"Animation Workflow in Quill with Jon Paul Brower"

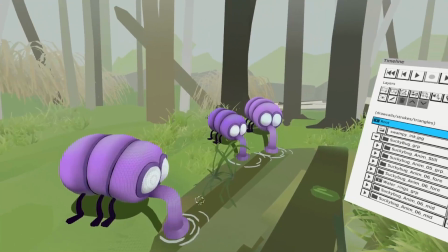So for every character, I started with this one bug.
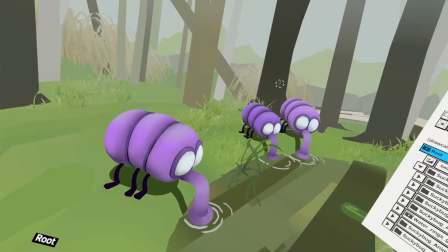Those two came later, but they are essentially the same animation, all just retimed and a little bit of color recoloring.
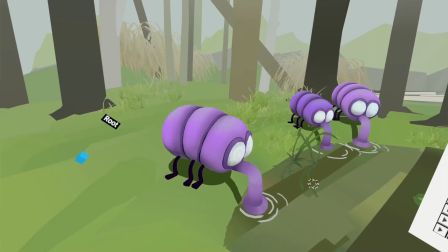So I keep one version of that character, just
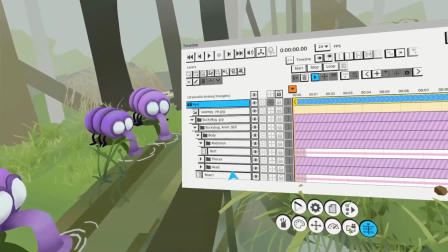one clean file that I can always go back to and I can grab stuff out of here.
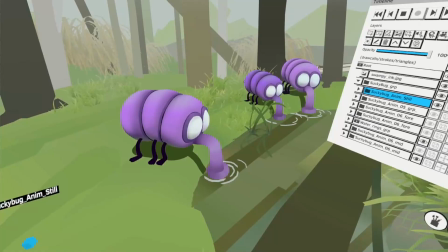So that's the still one, although there is the drinking cycle in there, I think.
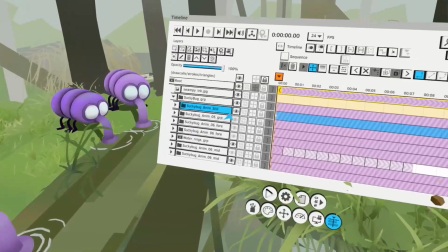No, it's not. All right. There's one loop of the drinking thing.
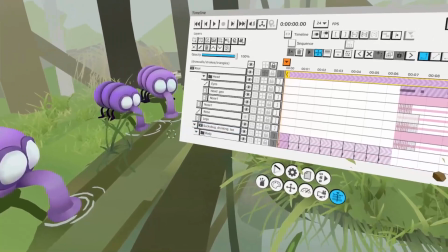So I started with the cycle of the drinking loop.
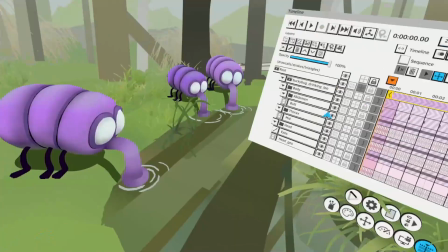So I got abdomen. Let's see.
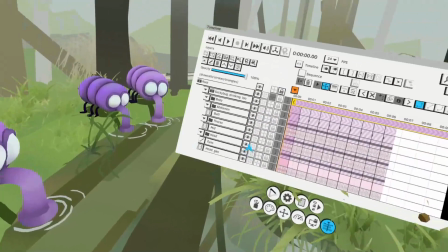I broke it up into sections like a bug. Got the thorax, got the head.
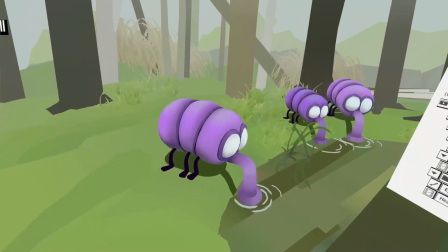Now there is a little squash on each little section,
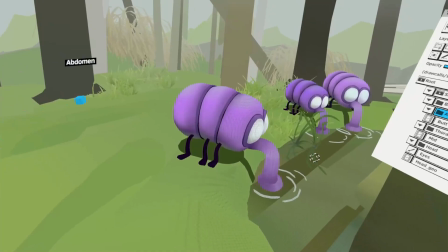but it really turned out not to be necessary. So it's all position keyframe
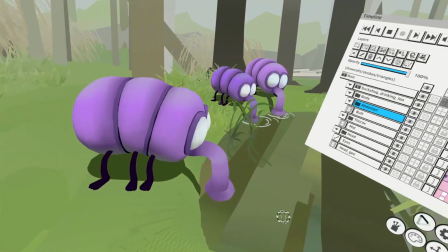on each of these body parts, kind of going in and out like that.
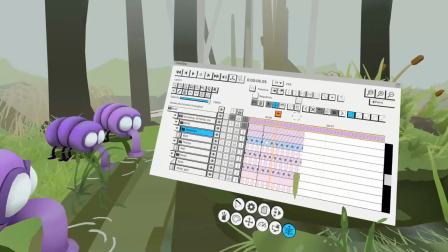That's interesting. So you mix the transition with the transform keys, you mix it with the
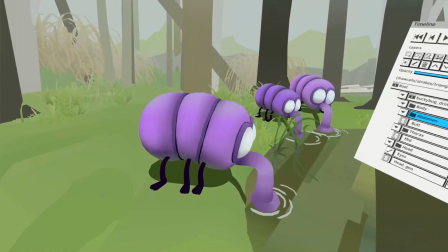pretty much every time. That's what I do. I'll use like the transform keys for
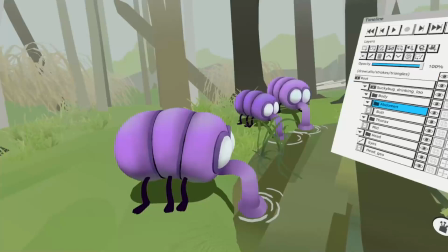the big moves, and then I'll go in with the keyframe for which, you know,
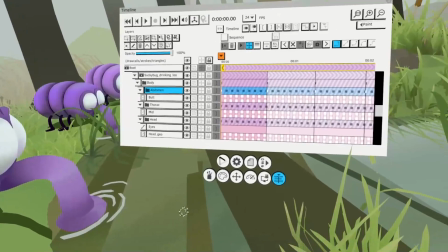I mean, some of my files get pretty big, which is a kind of a consequence of that.
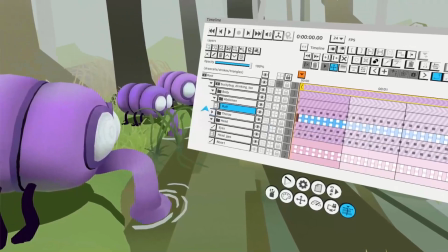So yeah, for those, there's a little squash on each of those.
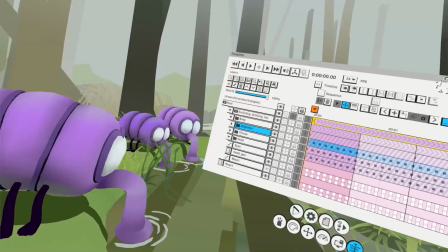Oh, one thing I wanted to mention is I work at 24 frames a second, generally on twos.
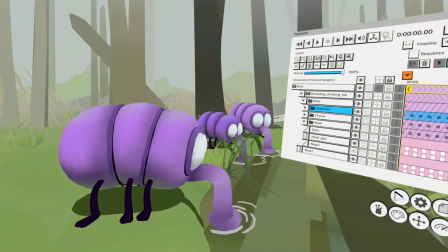That's just sort of like a habit from way back when I was doing CD-ROM drawn animation.
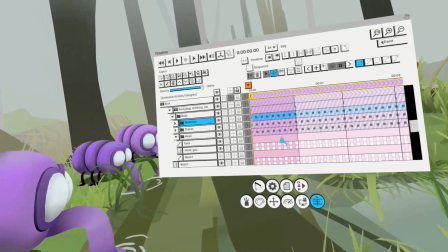But I do sometimes use those in between frames.
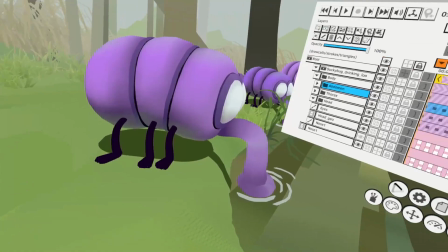Like if there's something really fast happening, sometimes you kind of need those frames to make it read, I find.
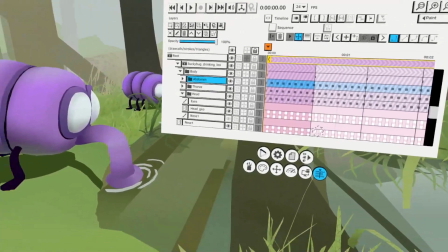So I will. Yeah. On occasion. So yeah, I made this cycle.
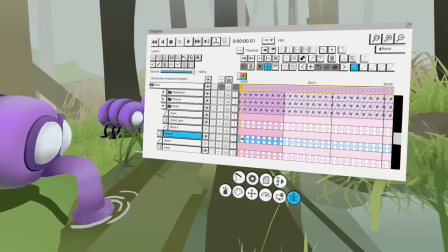Where's the, all right, there's the nose.
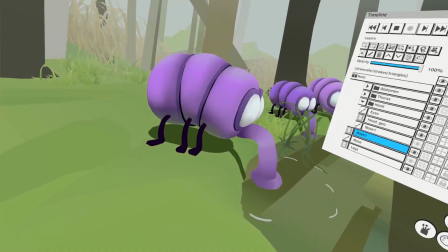So I have the frame by frame animation of that nose that cycles through.
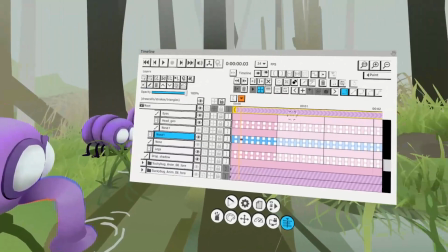The legs just match to the body. So at first I did each body part and then I match the legs to that.
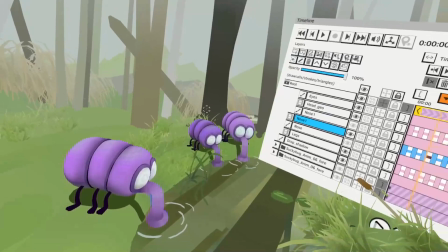So I started with that on for the character. And then each of them has the same cycle, just I offset it a little.
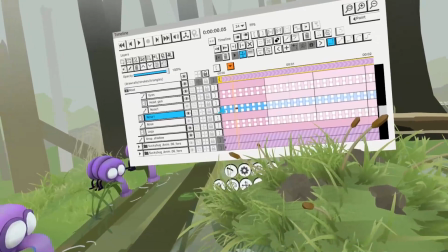I duplicated it, and then I, you know, pulled the, oops, not like that.
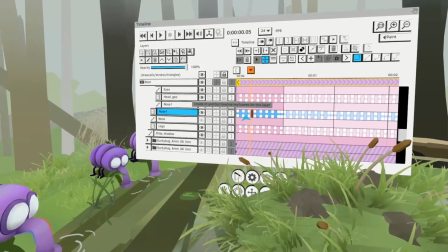I did that, and then I moved it over so that they're all a little different. I think I just broke it.
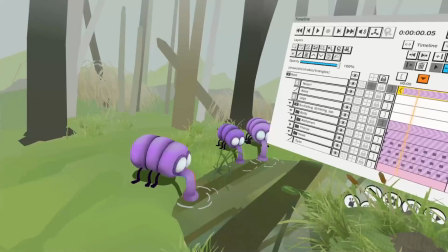So where are we? So basically you trim the animation and then you push it back so they offset in time, right?
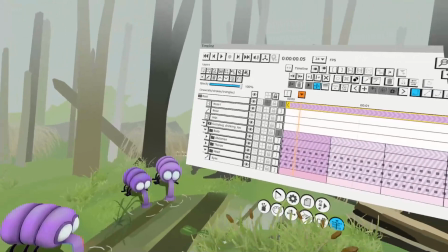Yeah. So I trim it, shift it over. That way they're not all identical.
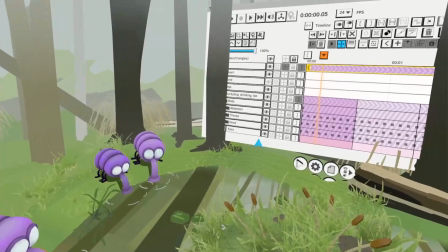For the other two characters, all I did to make them a little different at the end, once I was done,
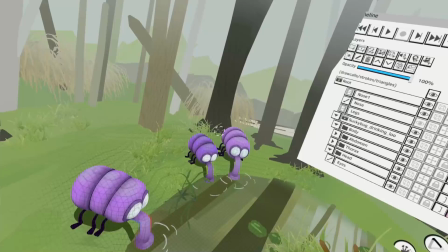is I just selected everything in that layer and I did a little color adjustment,
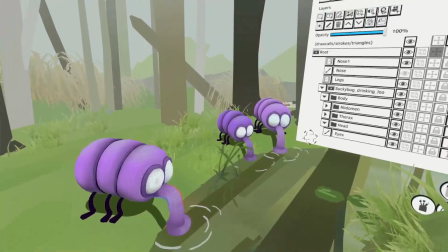or I made the size a little smaller. And I had also offset the animation a little bit.
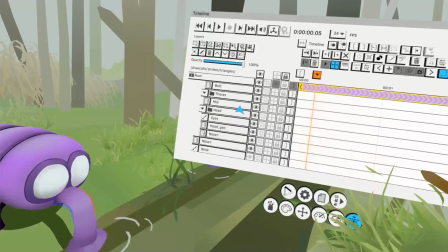All right, so the drinking loop, that's pretty self-explanatory. And then let's go to the next one.
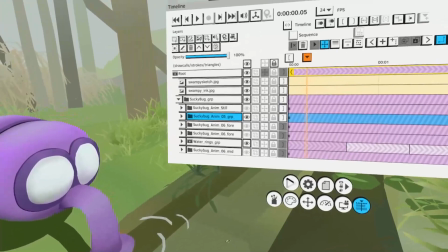Sucky bug. That's a very interesting system that you use. I really like it.
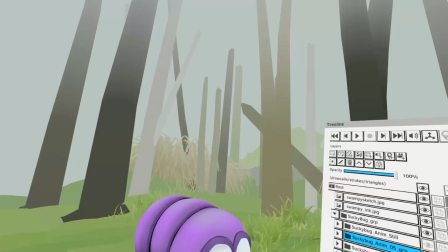Do you use like the feature for auto select that recently kind of came up in the update?
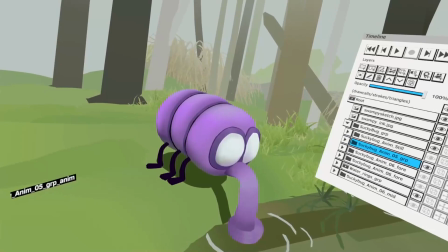Not that often.